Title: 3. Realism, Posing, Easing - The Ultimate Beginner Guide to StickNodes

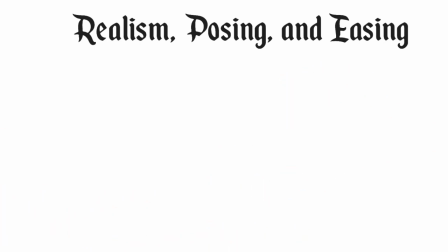So when it comes to animation, I want you to focus on these three aspects first. I want you to master these fundamentals before, making any big dramatic projects or making these long storylines that you want to create.
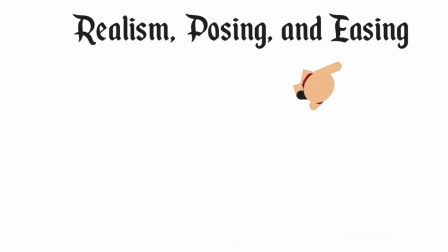Realism, posing, and easing, once you master these, you will stand out to any beginner animator and automatically become a professional.
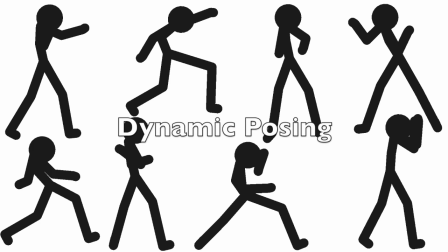Dynamic posing, or also known as dynamism, is when a subject is more in a lively position and really emphasizes that pose he's doing instead of being stiff.
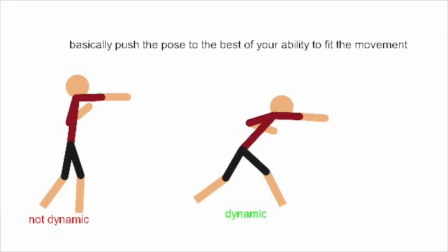Let's take a look at these two poses. These two stickmen are punching something. The stick figure on the left looks like he's just pointing at something, right? But the stick figure on the right looks like he's actually punching.
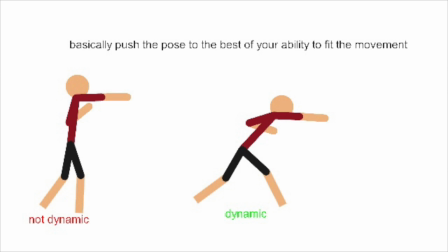He's putting his whole body into it, spreading his legs apart so he can really emphasize that punch.
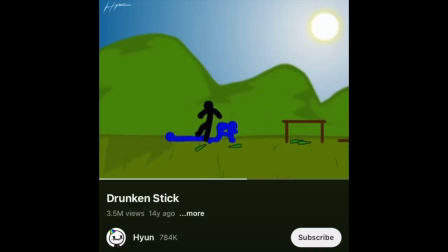I usually like to have this mindset where I think the stick figure is nearly drunk, so I can produce these fluid movements, and in every frame, the poses are very over exaggerated and it looks realistic.
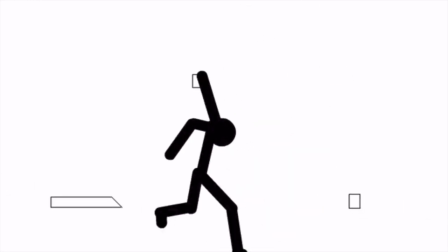Realistic enough to be comparable to real life.
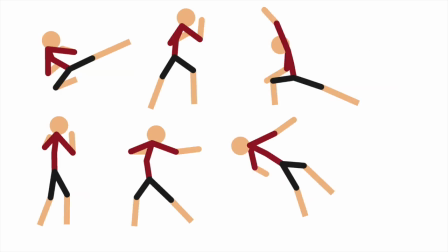You can clearly see a difference between stiff and realistic dynamic poses.
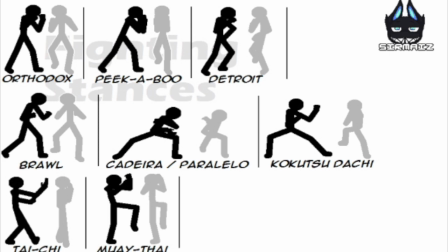You can find many types of poses and find inspiration through a lot of choreography,
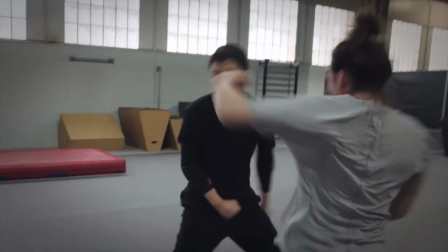such as dance, parkour, or fighting. I also want to talk about over exaggeration.
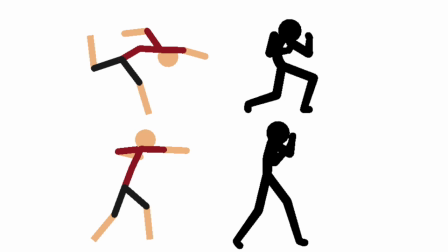So you see these two figures at the bottom? Their poses are dynamic, but the stick figures on top are over exaggerating that pose. So over exaggeration can be a good thing. It depends on the situation.
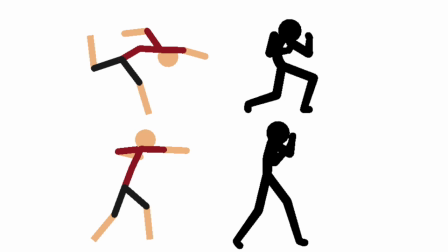If you want to showcase like a powerful action or pose, you can go ahead and implement over exaggeration. So we can actually add over exaggeration not only to stick figures but objects.
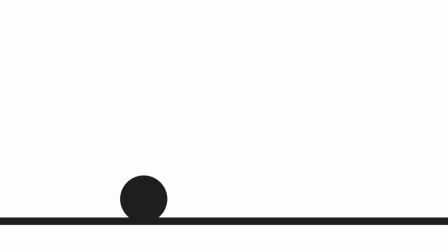Let's take a look at this bouncing ball. So how can we implement over exaggeration to a ball?
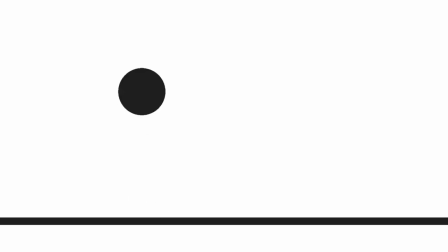We can actually stretch the ball once it falls down to the ground, and when it actually hits the ground, we can flatten the ball so it looks like the ball has a more lighter appearance and the ball looks bouncier.
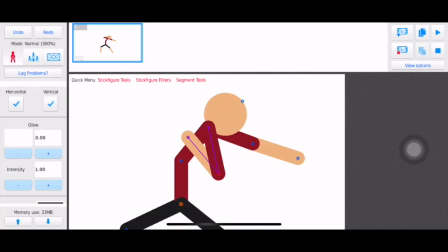In order to create dynamic poses, we need to use the stretch tool. So if we checkmark the stretch tool, you'll see it gives that 3D effect that we want.
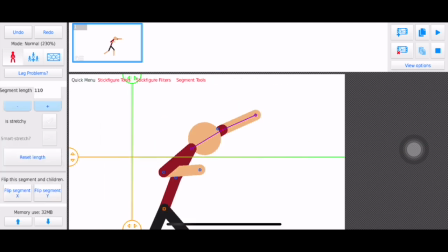So we have more variety in our poses. Let's see how we can implement this into animation.
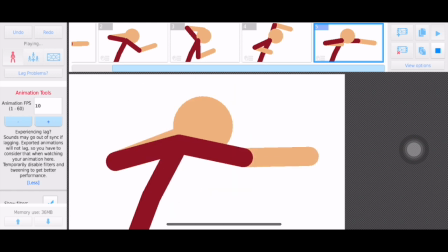So I want to animate a barrage of punches. That looks like he's swimming. So we're not using the stretch tool, right?
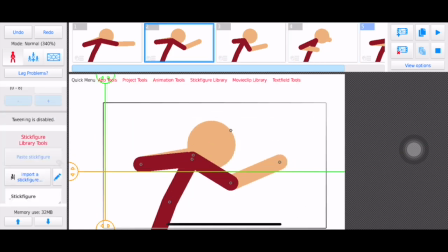So let's use the stretch tool. And now it looks like a barrage of punches.
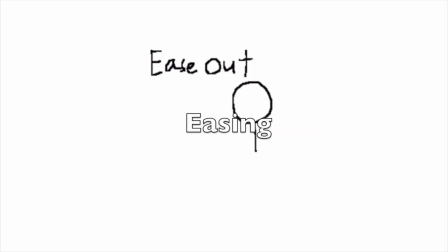Now we're going to get to easing, which is the most important principle when it comes to animation. Basically, there are other ways you can call it, like ease in, ease out, slow in, slow out.
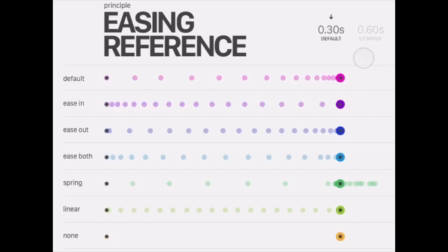So a subject would start slow, build speed, then end slow at a different pose.
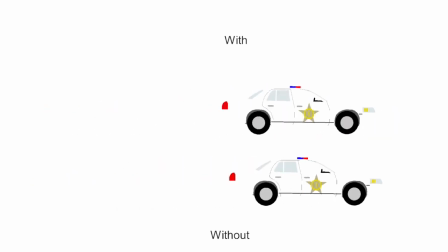It will imitate a lifelike motion, a real life motion, and mastering easing is how you become a professional. It takes a lot of practice. So without easing, you don't get this smooth motion. You get this rigid mechanical motion that you don't want in your animation.
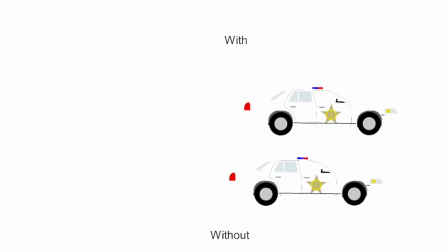Linear movements without easing is acceptable sometimes, such as a bullet coming out from a gun.
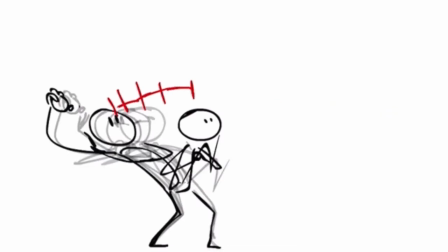If we take a look at this person throwing the ball, we see a lot of dynamic posing and anticipation before throwing this ball.
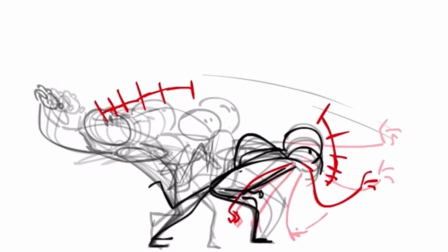There are slight movements added once it settles in a pose, and huge movements once an action occurs. You can tell how well the animator implements realism as they wanted to throw this ball far.
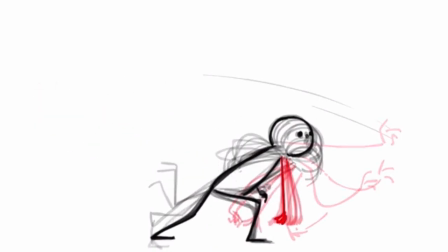They added an extreme wind-up pose and added only 2 frames showcasing during the throw to signify how powerful this throw is. Let's take a look at bad examples.